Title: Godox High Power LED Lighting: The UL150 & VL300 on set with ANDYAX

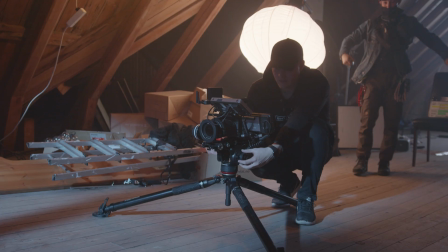(4:09)
Then we used a UL150 with a warm gel and a china bowl in order to fill the actors' faces with warm light.
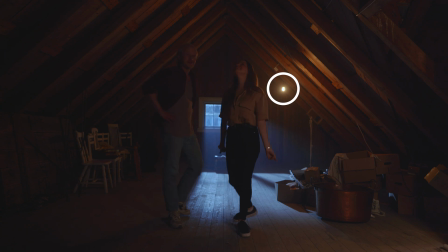(4:17)
This light was used to imitate this light bulb practical in the scene. This creates a nice contrast between the cold outdoor and the warm indoor.
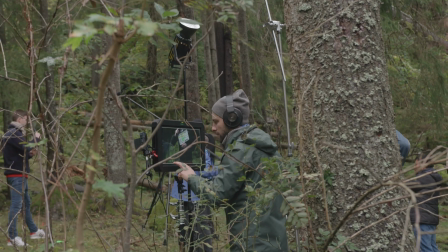(4:29)
For the outdoor scenes, we used mostly the VL300 as we needed as much light as possible.
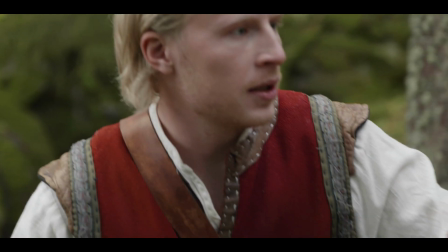(4:34)
In the forest, we used it mainly as a soft fill light, or to create a bit of pop in the faces of the actors. The most challenging outdoor scene in terms of lighting was the campfire scene. Again, we used the contrast between warm and cold to create interesting colors in the scene.
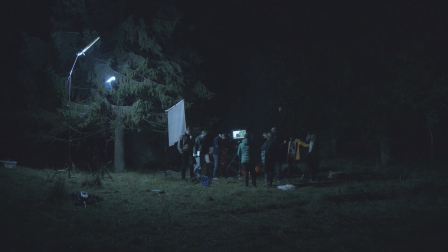(4:55)
The VL300 was again used as a moonlight. This time it was reflected off a piece of styrofoam to spread the light out more.
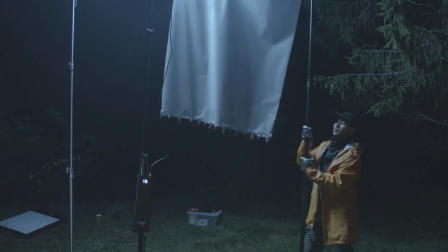(5:03)
And then we used a diffuser to tone down the light a bit to make it more realistic.
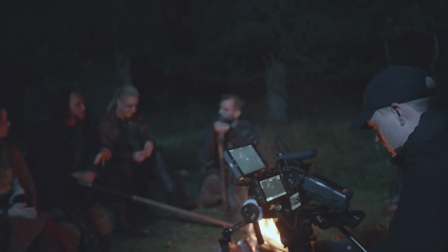(5:07)
This time the warmer light on the actors was created by the natural fire.
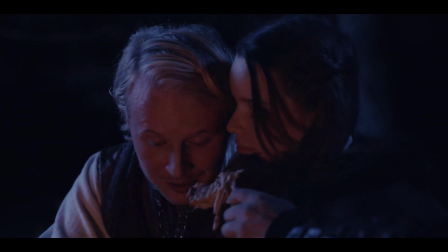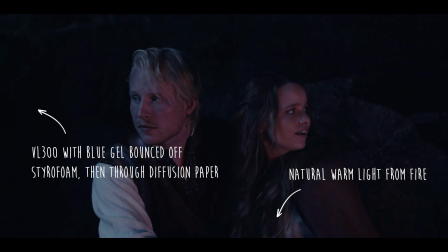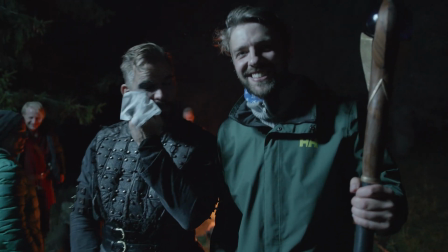(5:22)
It's a wrap, we're finally done. 5 days of intense shooting. If you want to see the full behind the scenes on how we created a fantasy short film using these lamps, check out the ANDYAX YouTube channel.
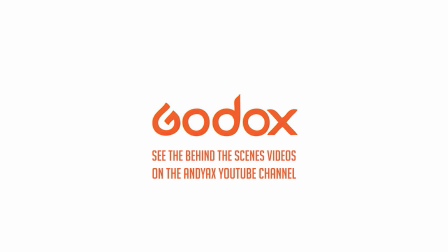(5:33)
Bye!